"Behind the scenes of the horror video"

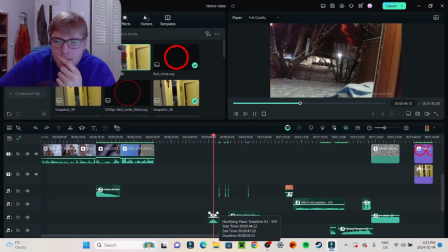And then you go like this, and then I played with music. So that's the fingers.
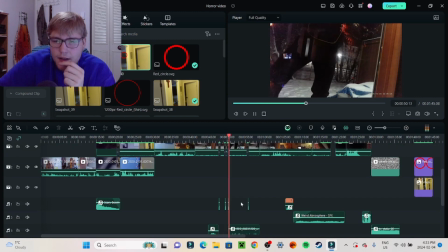These are all the different little...
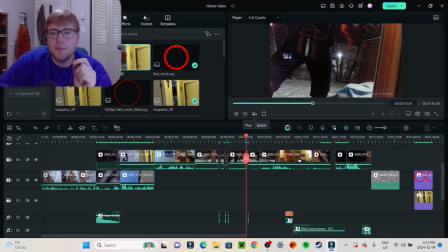And then I was like, okay, I really think I should put my voice in here, because if I don't, people are just gonna know that's me. Like the effect, I felt like the effect was totally taken away. You know? So I had to make sure that that was taken care of. And then the monster goes away.
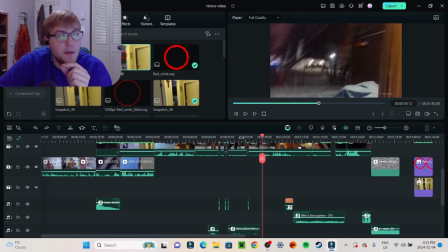And I wanted to sound like I'm actually talking on a phone, so then it actually, you know, it sounds a little better.
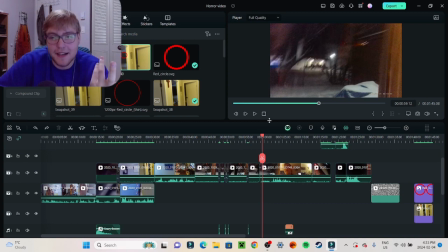I just tried to make it more immersive, and it's not the greatest, but it's better than nothing. Well, sorry for leaving you hanging there.
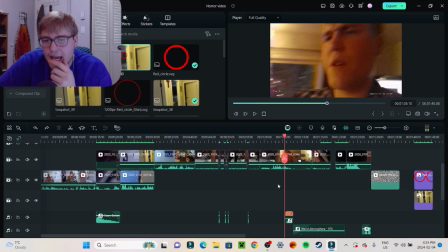So, Then it's me. anyways, so that was from what. And then I came up with the idea with like voice filter of I see you,
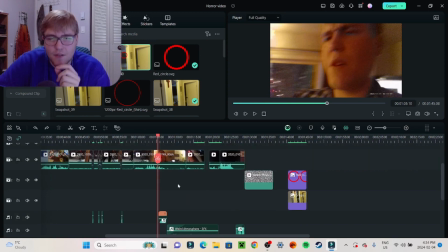because I really like that idea of I see you, even though he kind of doesn't. He's already saw him, so it's kind of like, yeah, it's kind of like luring a person in, you know.
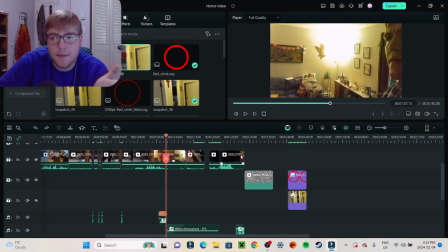Saw, that was living. Or hear me. Yeah, that was the other word that I wanted to use.
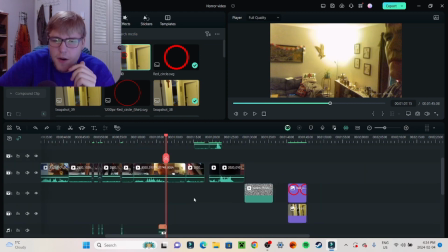I think, yeah. Hear me. Be like, whoa, what's that? You know what I mean? Like, is that just in my head, or is it out in reality?
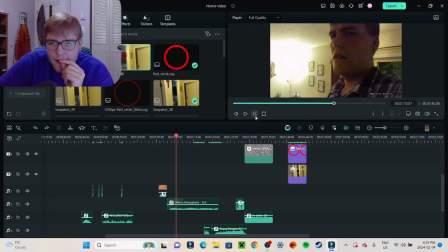Like, and then I wanted to make it, I wanted to build up tension. So I tried to find this type of music. It works. Yet again, it's not the best, but it works.
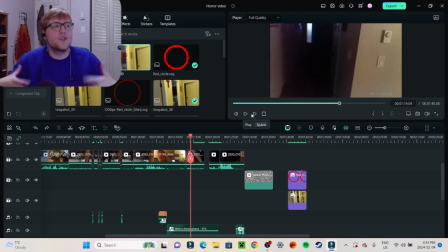And then I wanted him to like feel like he had control over the lights and like that kind of stuff. So this area is like pitch black dark because he's trying to lead his prey in, you know?
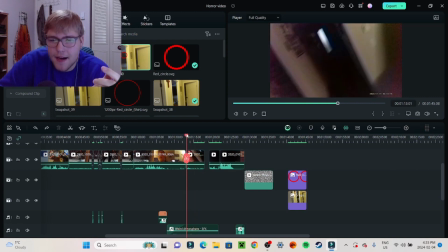And then that's the also edit right there. Like right there. That's the edit that I use. I don't know, where did I edit this?
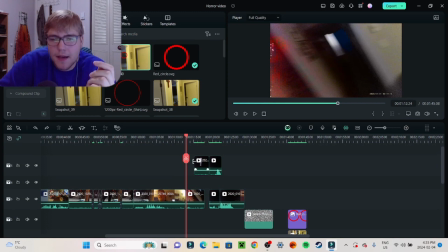Oh, there we go. So down here is where I'm holding it, but then up here is where mom is holding the camera.
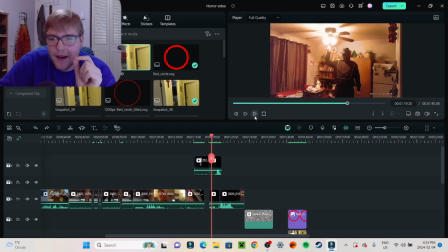And then I'm there. That's how I did that. So let's just keep on watching this part here. So it's like, do do.
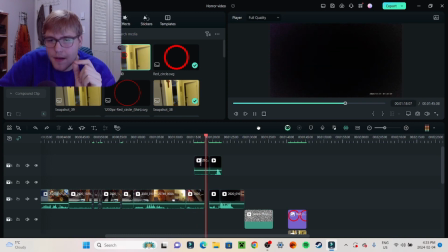There we go.
I see you.
So he actually does see him.
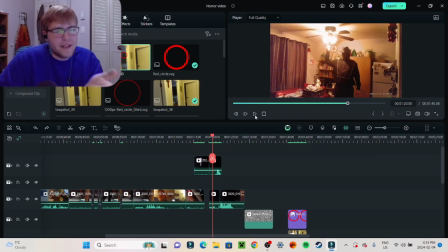Never mind, I'm wrong. He sees me when he sees me. And then he turns on the light. So I want his hands to be like the thing of like lack of control, you know what I mean? But he's a full figured character that has like a nice, you know, yellow ring around it,
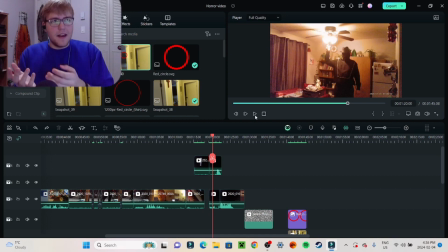at like around his vest, as you can see. Or you can see, there we go, that's better. He's human, but he doesn't really have a place as a human being. You know what I mean? Like he has demonic flavor, so he exists, but he doesn't exist, you know?
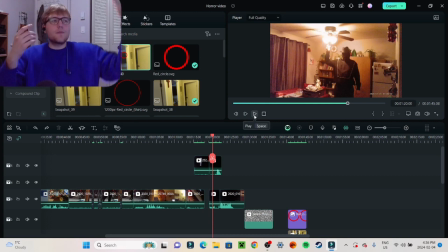But he's also like, but he turns on the light. He's not just like this big male character that's stepping in and just killing somebody on the spot. No, he's strategic in how he's planning, and he turns on his light. And then he has a knife in his hand. You know what I mean? So he's a planner in a way. He's a watcher.
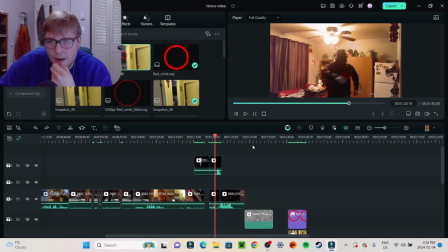Might be a better one. Better way of saying it. See, I didn't like that run that was there either. I wasn't super fan of that, where like I'm kind of like doo-ka-doo-ka-doo-ka-doo, wah, you know?
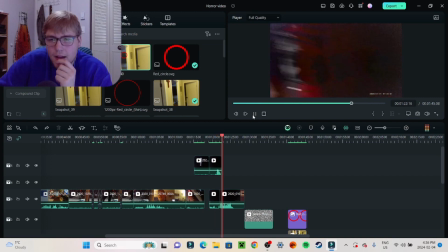There we go. So see right here, when that camera drops, there's that motion blur.
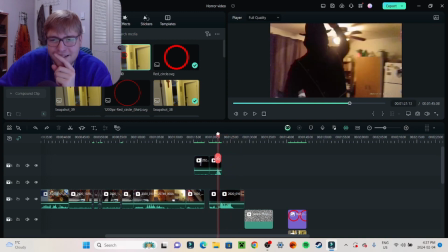And then and then it goes back to me.
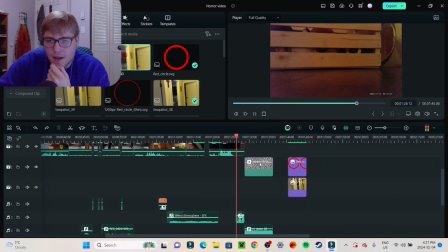Yeah, and then it rolls. And then I have my voice down here.
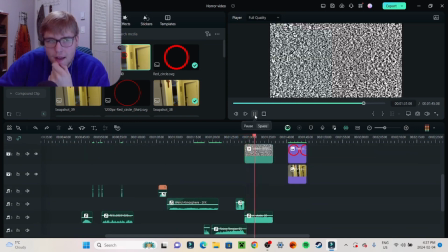There we go.
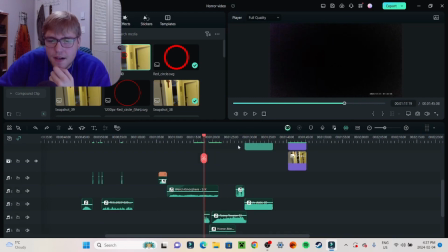So, yeah, so down here we have, yeah.